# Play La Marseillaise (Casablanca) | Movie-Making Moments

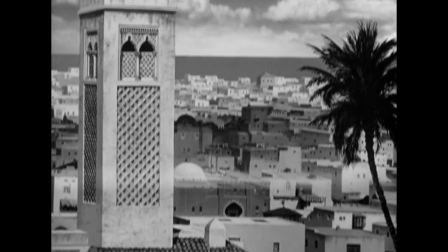0:02 Welcome to Movie Making Moments, a showcase for some of the greatest narrative beats in cinema.
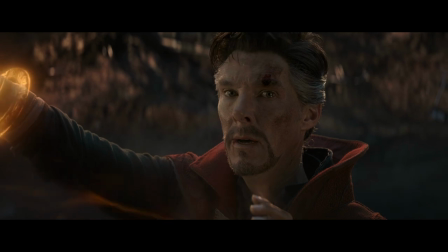0:07 Believe it or not, breaking down the climax of a 3-hour film that was itself the climax of a 22-film saga was quite the undertaking,
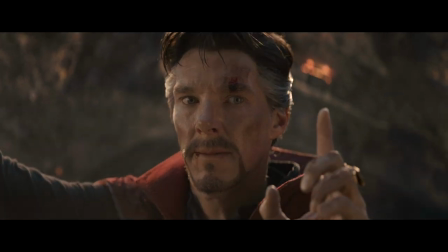0:14 so A, if you haven't watched that Avengers Endgame episode, I'd kindly ask you do so, and B, I think I've earned a less demanding subject for today's follow-up. So let's dive right in and discuss a scene from my favorite movie of all time.
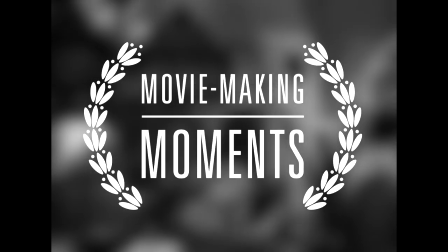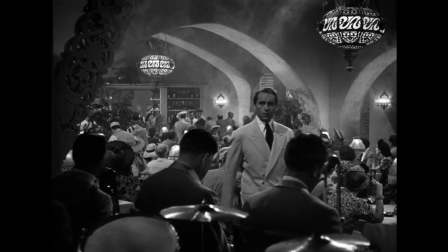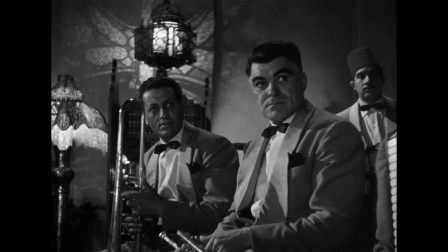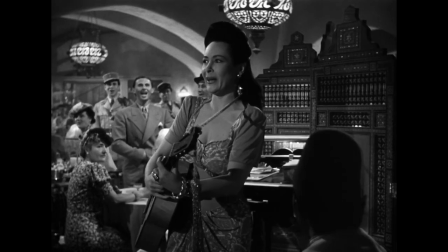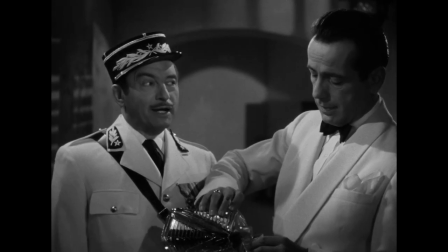0:53 Casablanca is about the condemnable nature of neutrality in the face of evil.
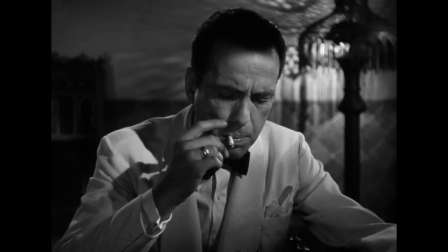0:56 It primarily focuses on saloon keeper Richard Blaine as he forsakes his selfish cynicism and rejoins the fight, but for this episode,
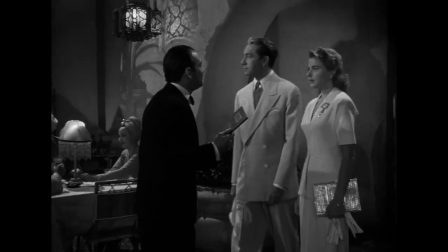1:02 we're going to look at a scene centered around Victor Laszlo, freedom fighter extraordinaire and impressor of half the world.
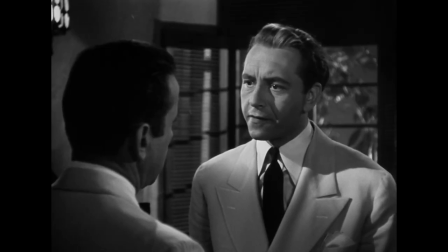1:08 It's my duty to see that he doesn't impress the other half.
As Laszlo begs Rick for the letters of transit that will allow him to escape the Third Reich's clutches and continue his work in America,
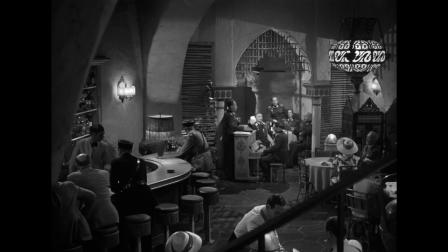1:17 their argument is cut off by the sound of a tinny piano playing in the parlor downstairs.
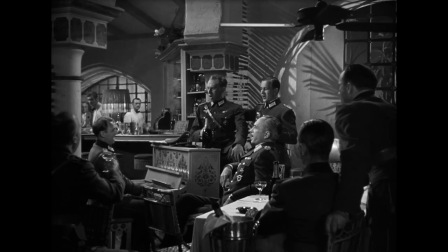1:21 Laszlo investigates to find main villain Major Strasser leading his table of Nazi officers and a rendition of Die Wacht am Rhein.
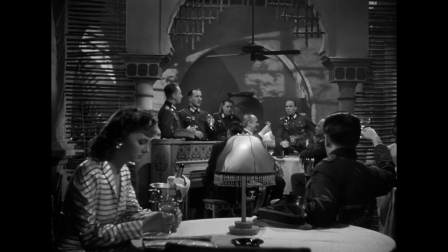1:27 The patrons of Rick's gin joint are all visibly disheartened by this demonstration, but feel powerless to do anything about it.
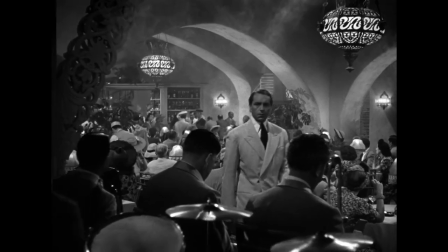1:33 Laszlo, on the other hand, won't stand for the intimidation and immediately marches to the house band to demand that they play the French anthem Le Marseillaise in retaliation.
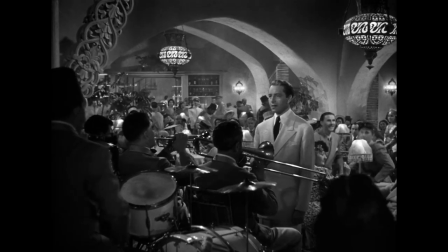1:42 They do, and the entire establishment joins in, drowning out the Nazi song.
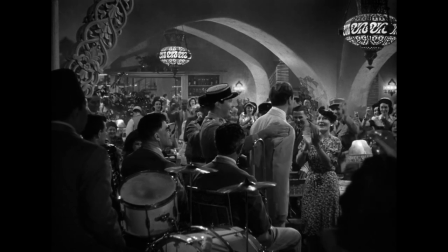1:46 For such a simple act, it's remarkable how much Casablanca's plot is altered by this beat.
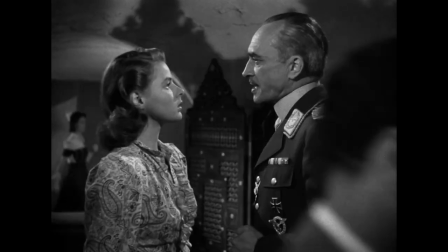1:51 Strasser is disturbed by this unfortunate demonstration, and ends the film-long standoff between himself and Laszlo,
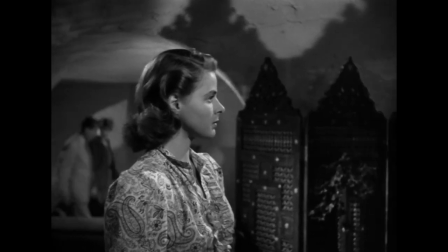1:57 threatening to send him back to occupied France or to end his cheap human life.
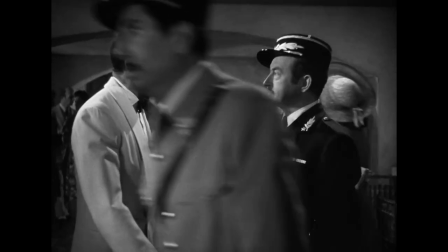2:01 He also demands Rick's cafe be closed until further notice, permanently disrupting the primary setting of the film and livelihood of the protagonist.
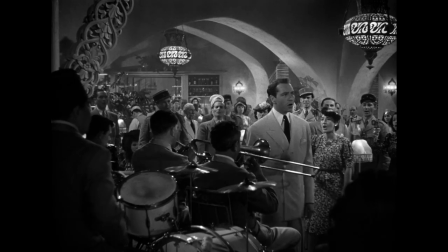2:08 Play La Marseillaise rattles the very foundation of the story, just as it makes the audience more invested in its characters and the hardships of the people around them.
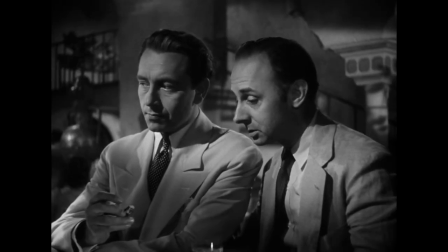2:16 It accomplishes all of this through Victor Laszlo. While Paul Henreid gives an excellent performance throughout the film, Victor Laszlo is not a terribly complex character.
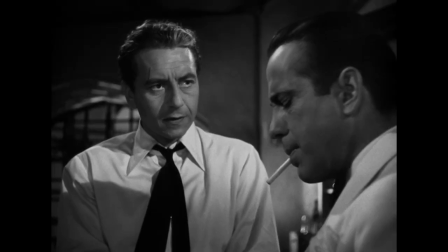2:25 Dramatically speaking, he's simply an obstacle between Rick and Elsa, and thematically, he's a little more than a moral compass to influence the misinformed citizen of the world.
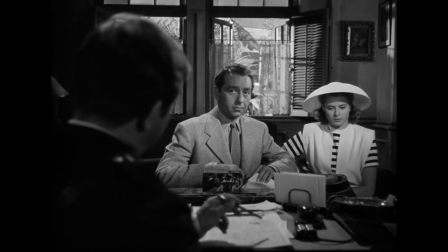2:33 He doesn't have an arc or any flaws, the plot happens because of his presence rather than his actions,
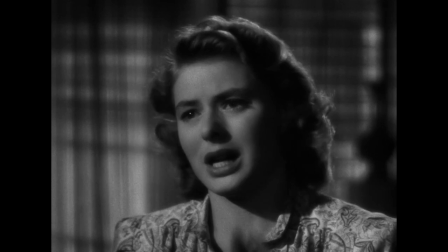2:38 making him something of a living MacGuffin, and his fate is placed entirely in the hands of other characters,
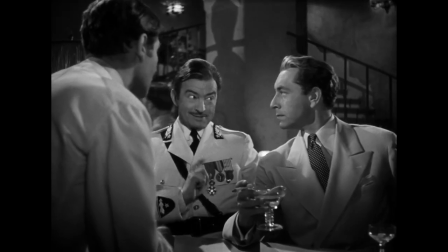2:43 namely Elsa and then ultimately Rick. All of this is perfectly fine for a supporting character, to be clear,
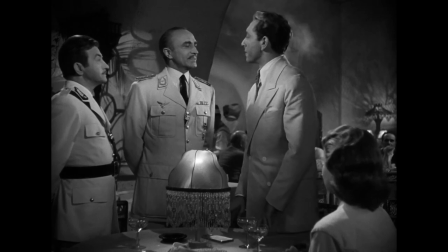2:48 but this approach does run the risk of contradicting the established ethos of Victor Laszlo as the single greatest threat to the Third Reich.
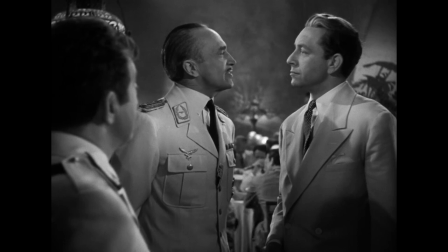2:55 And since the stakes of the film rest almost entirely on this lofty label,
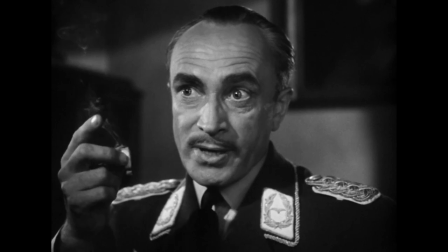2:59 the discrepancy between Laszlo's role in the story and his role in the story's world could completely undermine the narrative scale.
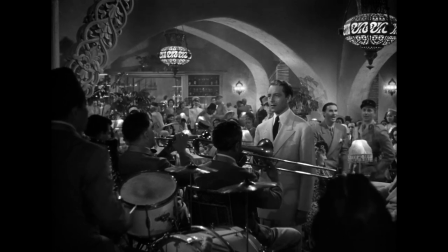3:05 That problem is resolved by Play La Marseillaise. Laszlo seizes his moment and gets a massively important beat entirely his own.
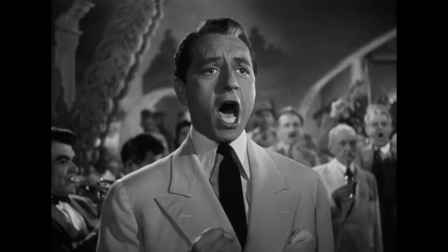3:12 He proves that he is, in fact,
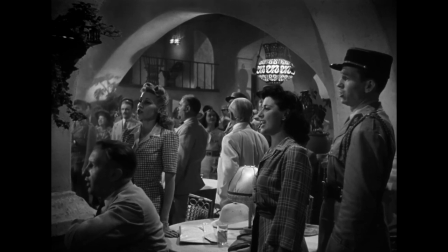3:14 the powerful figure we had been promised by instantly igniting the people's dwindled passion and rallying the crowd around him with a single act of bravery.
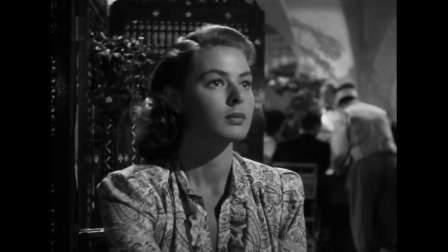3:22 Among this crowd is Ilsa, Laszlo's wife and Rick's former sweetheart, and through her, Play La Marseillaise also successfully strengthens the romantic side of the film.
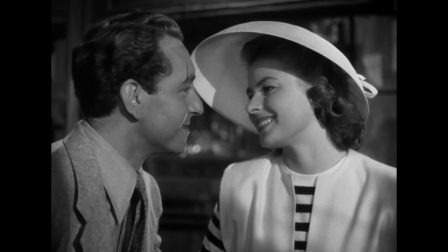3:31 Since so much of the story rests on the drama between Rick and Ilsa, Casablanca spends much less time exploring the relationship between Ilsa and Laszlo.
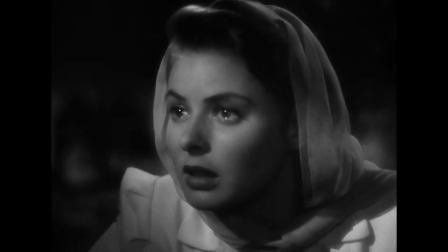3:38 While Ilsa shares some insight with Rick earlier in the film, and we're shown a lovely quiet moment between the spouses later,
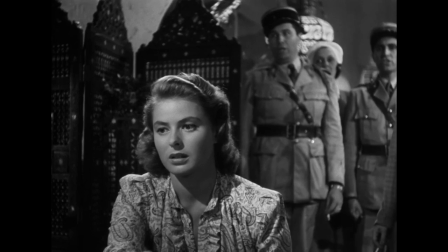3:44 this is the scene that firmly establishes what Ilsa sees in Laszlo, and why,
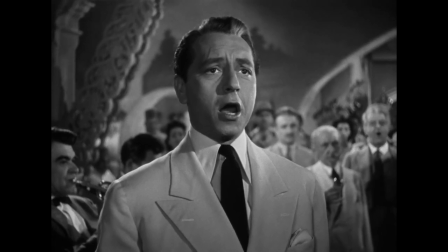3:49 in the end, she belongs with him, not Rick. In just three simple shots, we join Ilsa in her admiration.
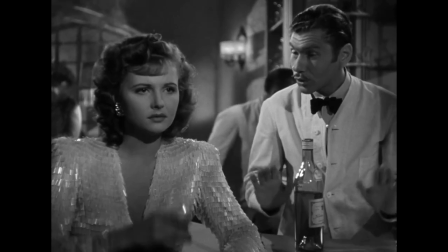3:55 Another woman of note here is Yvonne. This rather minor character is introduced as a lover of Rick's whom he callously tosses aside early in the film.
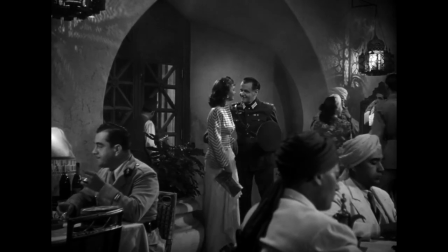4:04 In response, she later defiantly enters the cafe with a German officer as a date.
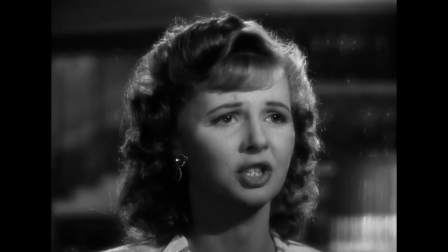4:08 While the aftermath is not depicted on screen, the implication of Yvonne's tearful singing here is pretty clear.
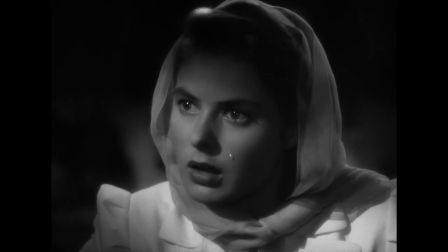4:14 She's gonna end things with her fascist friend promptly. Of course, this through line of spitefulness towards an ex, followed by lashing out with misguided apathy,
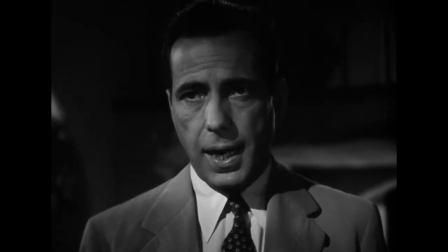4:23 culminating in the rediscovery of a moral center and higher calling, cleverly echoes the arc that Rick himself is in the midst of.
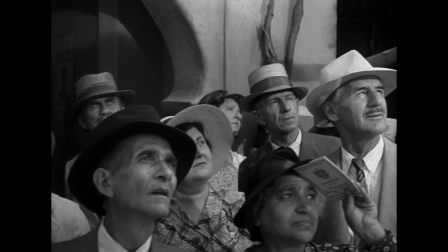4:29 In fact, Play La Marseillaise as a whole echoes Casablanca as a whole. The refugees trapped in the titular town are an ever-present composite character of the film,
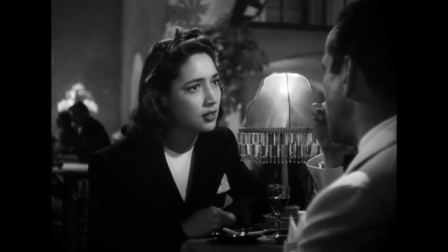4:38 collectively representing an entire continent's plight as Nazi Germany conquers more and more of Europe.
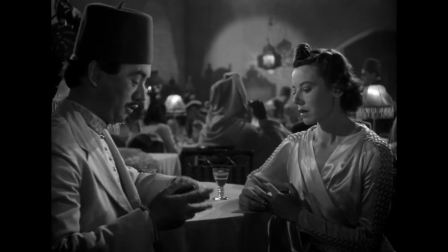4:43 Throughout most of the runtime, they're depicted as miserable and lost as they wait and wait and wait to hopefully find freedom in the Americas,
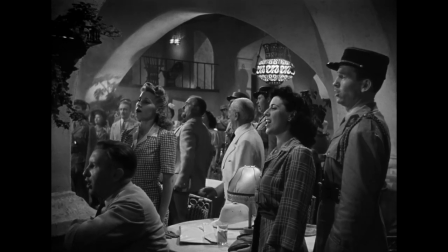4:50 but for Play La Marseillaise, they rise above their despair and fight back in a small but still very meaningful way.
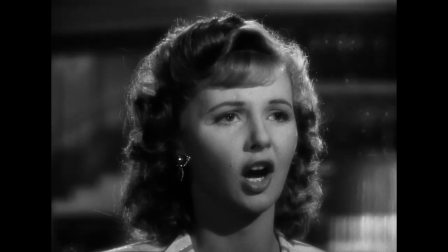4:56 The aforementioned shot of Yvonne is particularly moving.
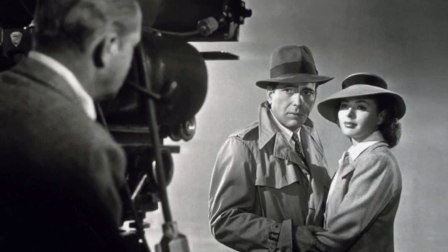5:04 Real-world information further enriches this wonderful scene,
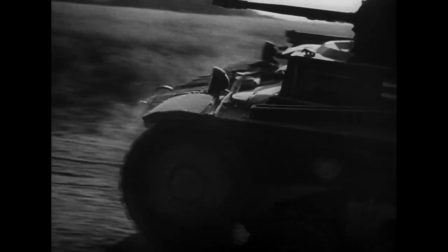5:07 because many of the extras featured were in fact themselves refugees who fled the Nazi invasion of their home countries and ended up in Hollywood.
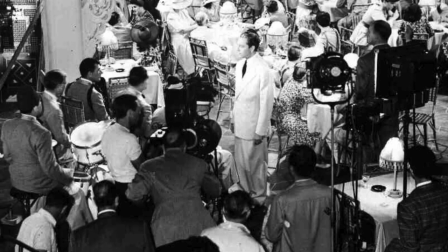5:14 While this show is dedicated to praising the construction of fiction, I think knowing this background adds a profound level of authenticity to the scene.
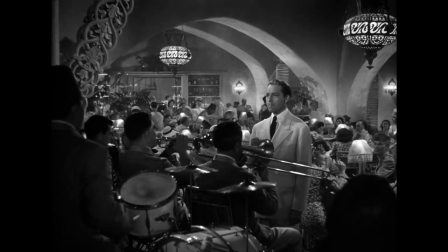5:22 Play La Marseillaise is a terrific moment of hope and resistance.
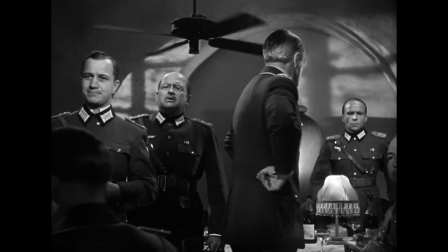5:26 Watching the people force a pitiful band of Nazis to sit in resentful resignation is deeply satisfying in a sadly timely way.
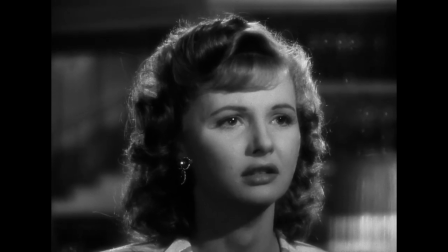5:34 It's an invigorating jolt of optimism in what, beneath the humorous writing, has been a deceptively bleak movie up to this point.
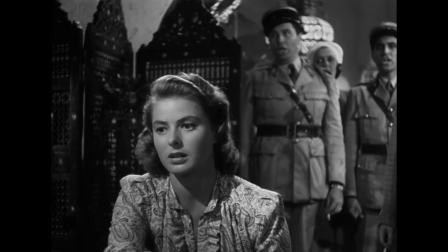5:41 While certainly bolstered by all the context I've given here,
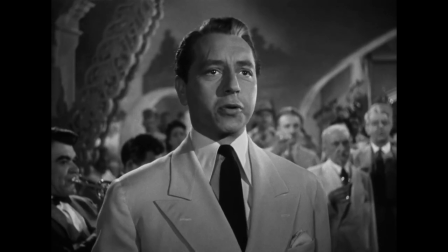5:44 I would argue that Play La Marseillaise is so dramatically complete in of itself that it could be appreciated as a standalone short film.
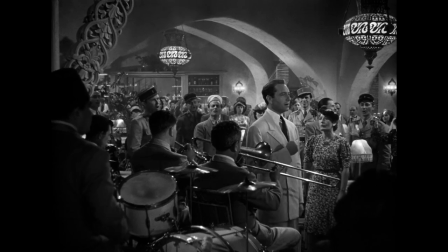5:52 One that would be a beautiful, distilled microcosm of Casablanca's inspiring message and enduring themes.
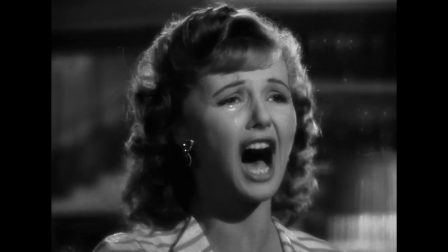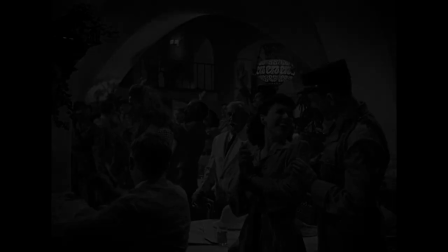Thank you so much for watching Movie Making Moments. This video was one of three that I put up for the channel's launch. The other two are linked right over there and in the description. All likes, comments, social media shares are going to be genuinely appreciated, especially because I'm just starting out with this. You can follow me on Twitter at @scaptiville, and of course you can subscribe if you want to see more. I plan to do one of these every other week, but I'll be back next Friday with a video on Terminator 2 Judgment Day, so I hope to see you then.